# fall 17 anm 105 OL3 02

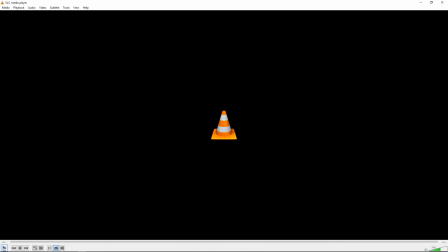29:19 Next up is Jackie.
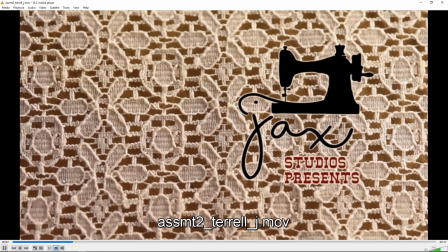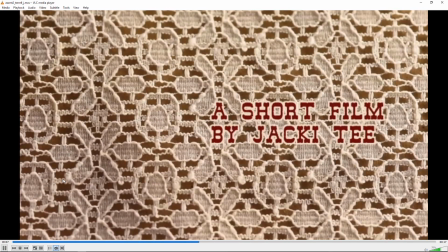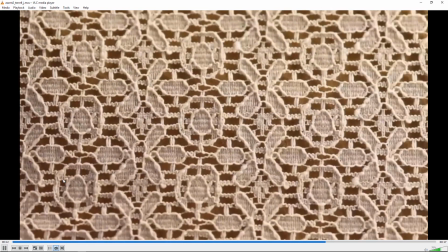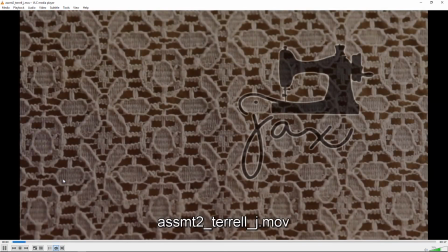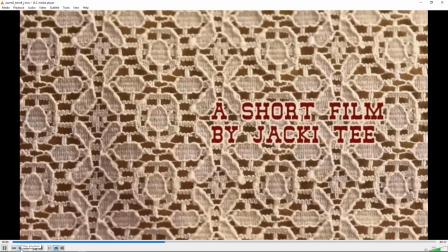29:40 Yeah, kind of cool. I guess it's pretty jerky, but I guess that's the sort of nature of it going through a sewing machine.
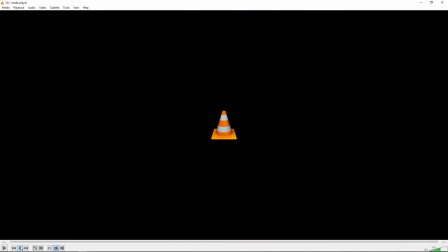29:47 I think one thing that might help is to do some tracking.
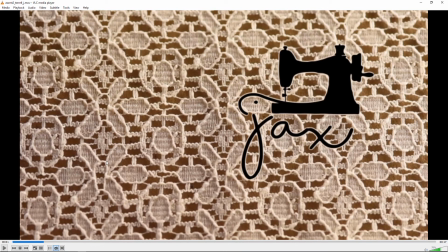29:54 Let me see if I can demonstrate. I gave tracking a try, and I think it's failing because
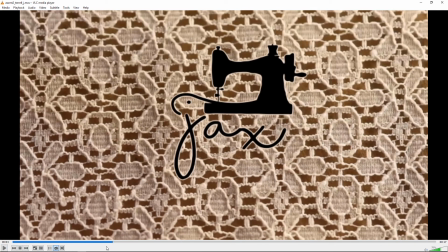30:04 if you look at the frames that it's actually moving,
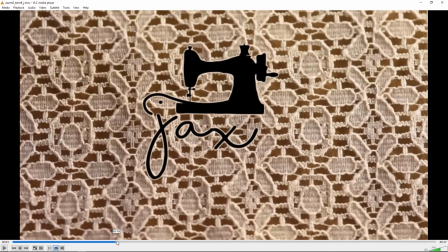30:09 there's a lot of motion blur, and it's just, I guess it's like when you look at those frames in between,
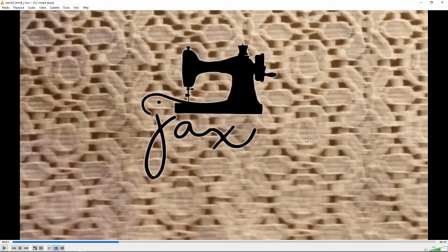30:16 I'm having trouble. But like if you look at that, there's so much motion blur that the tracker's having a really hard time moving it.
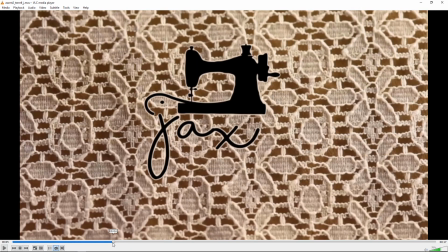30:24 I think one thing that would help with this would be for you to turn on motion blur on this object.
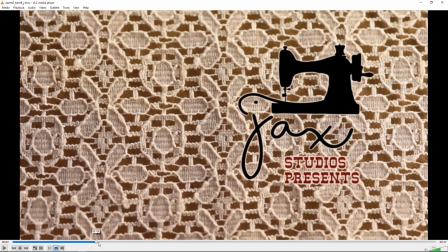30:30 So you've done a pretty good job of getting it to stick with the movement of that,
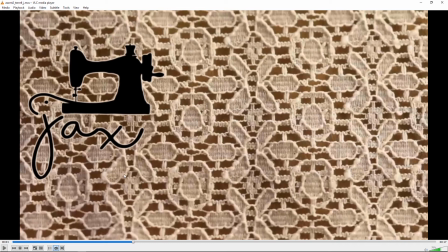30:35 but I think it would feel like it was with the rest of it more if it was blurring the way the background was.
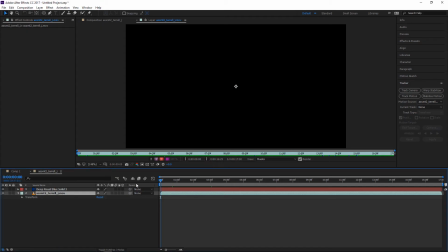30:40 And the way to turn on motion blur is just right here and then turn it on for the layer itself.
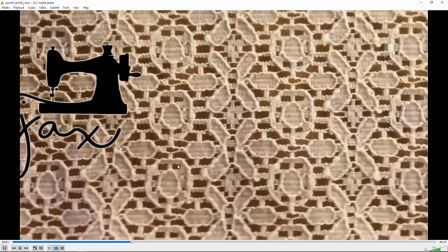30:51 And I like the idea of the sewing machine sound.
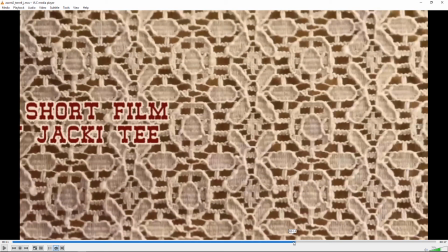30:58 And I think, yeah, anything you can do to kind of work the animation to try and
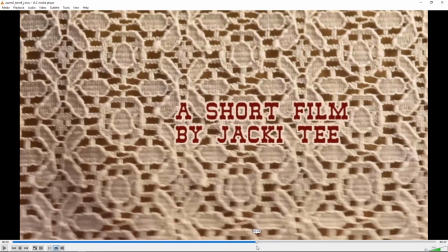31:04 get it to match closer to that movement is going to make it easier.
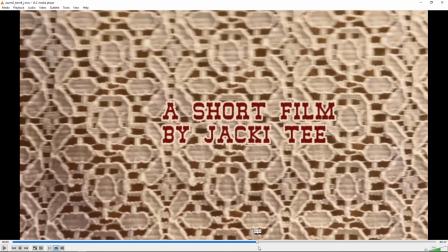31:08 So I can see, like here the text is slipping compared to the background.
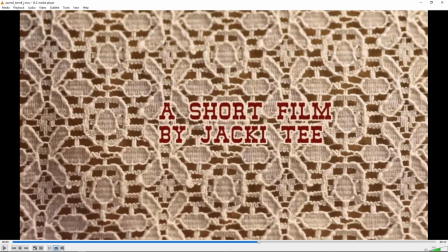31:13 So if you can, put a little bit more time in to match that up, I think it'll be a little bit more pleasing to look at, a little easier.
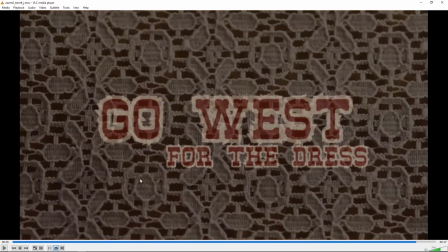31:21 But it's a cool concept, and I like the footage, and I think if you could just tighten that up and add the motion blur, it's going to look better.
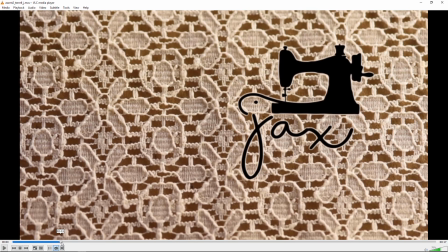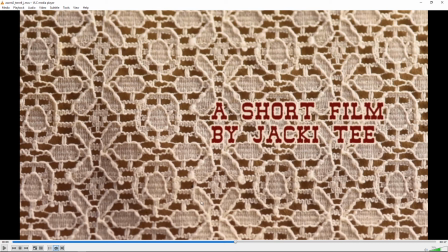31:36 Yeah, it looks good. Next up is Jonathan.
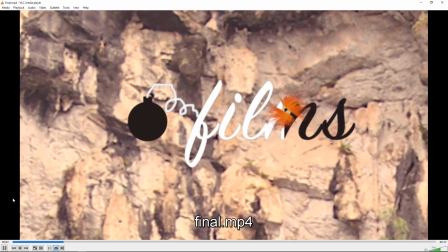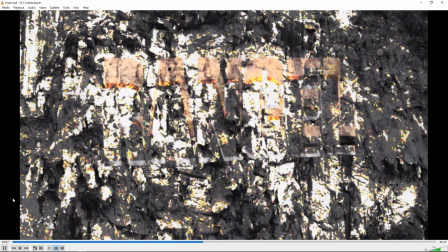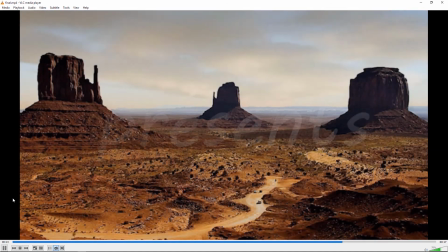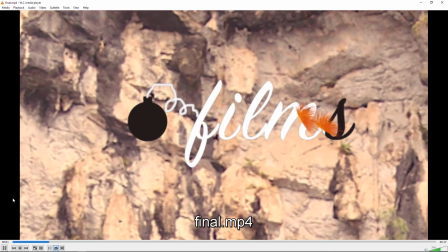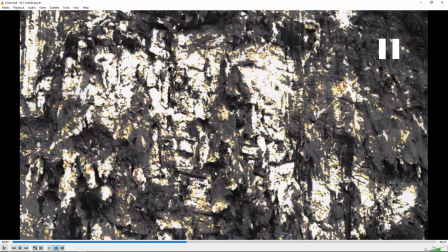32:04 All right. Yeah, I think you've got a lot of good concepts here.
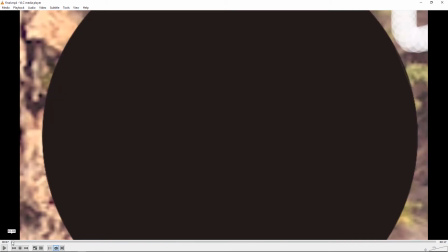32:10 I think that you could do a little bit more to get it to work better. I think starting with a bomb, if you could get a little bit more shape to it,
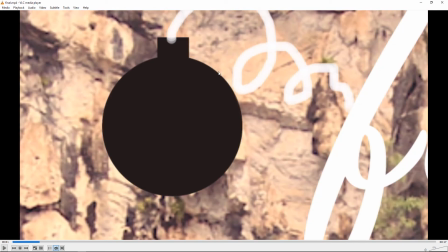32:21 maybe even just finding like a bomb clip art or something, but something to make it look more like a sphere and less like a perfectly flat circle,
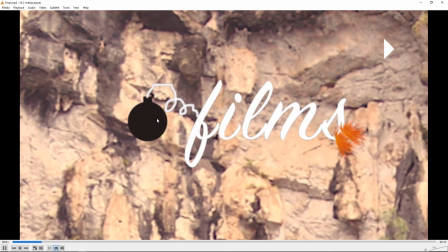32:30 I think would help a lot with this because it. And I like the spark idea.
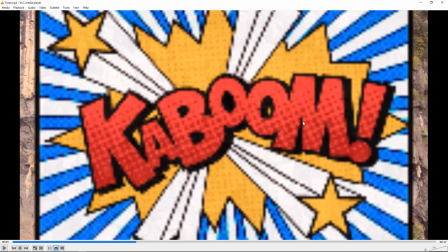32:40 But I think the kaboom is not working, especially with this big black border on the edge, and maybe just find like a explosion you can,
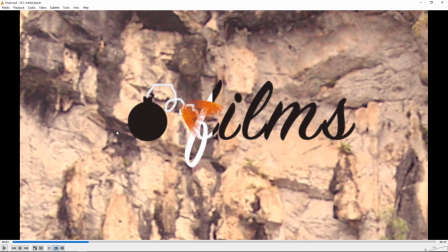32:53 comp on top of that on like a black background, and then you could just use the multiply blending mode to blend that together.
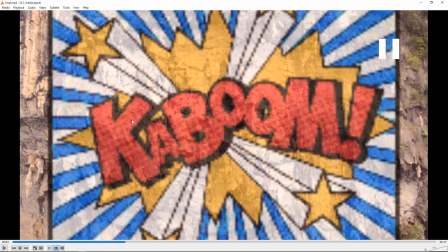33:02 And I get what you're trying to do here afterwards with
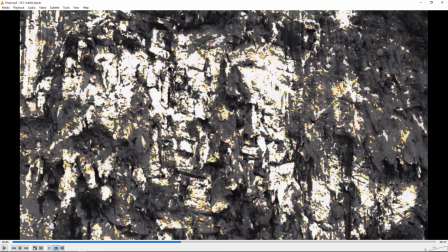33:08 that, but I think the super high contrast, the white is, and all the yellow and red and stuff is making that look kind of odd. So I get the idea, it's supposed to look like it's been blackened, but if the adjustments you made didn't look quite.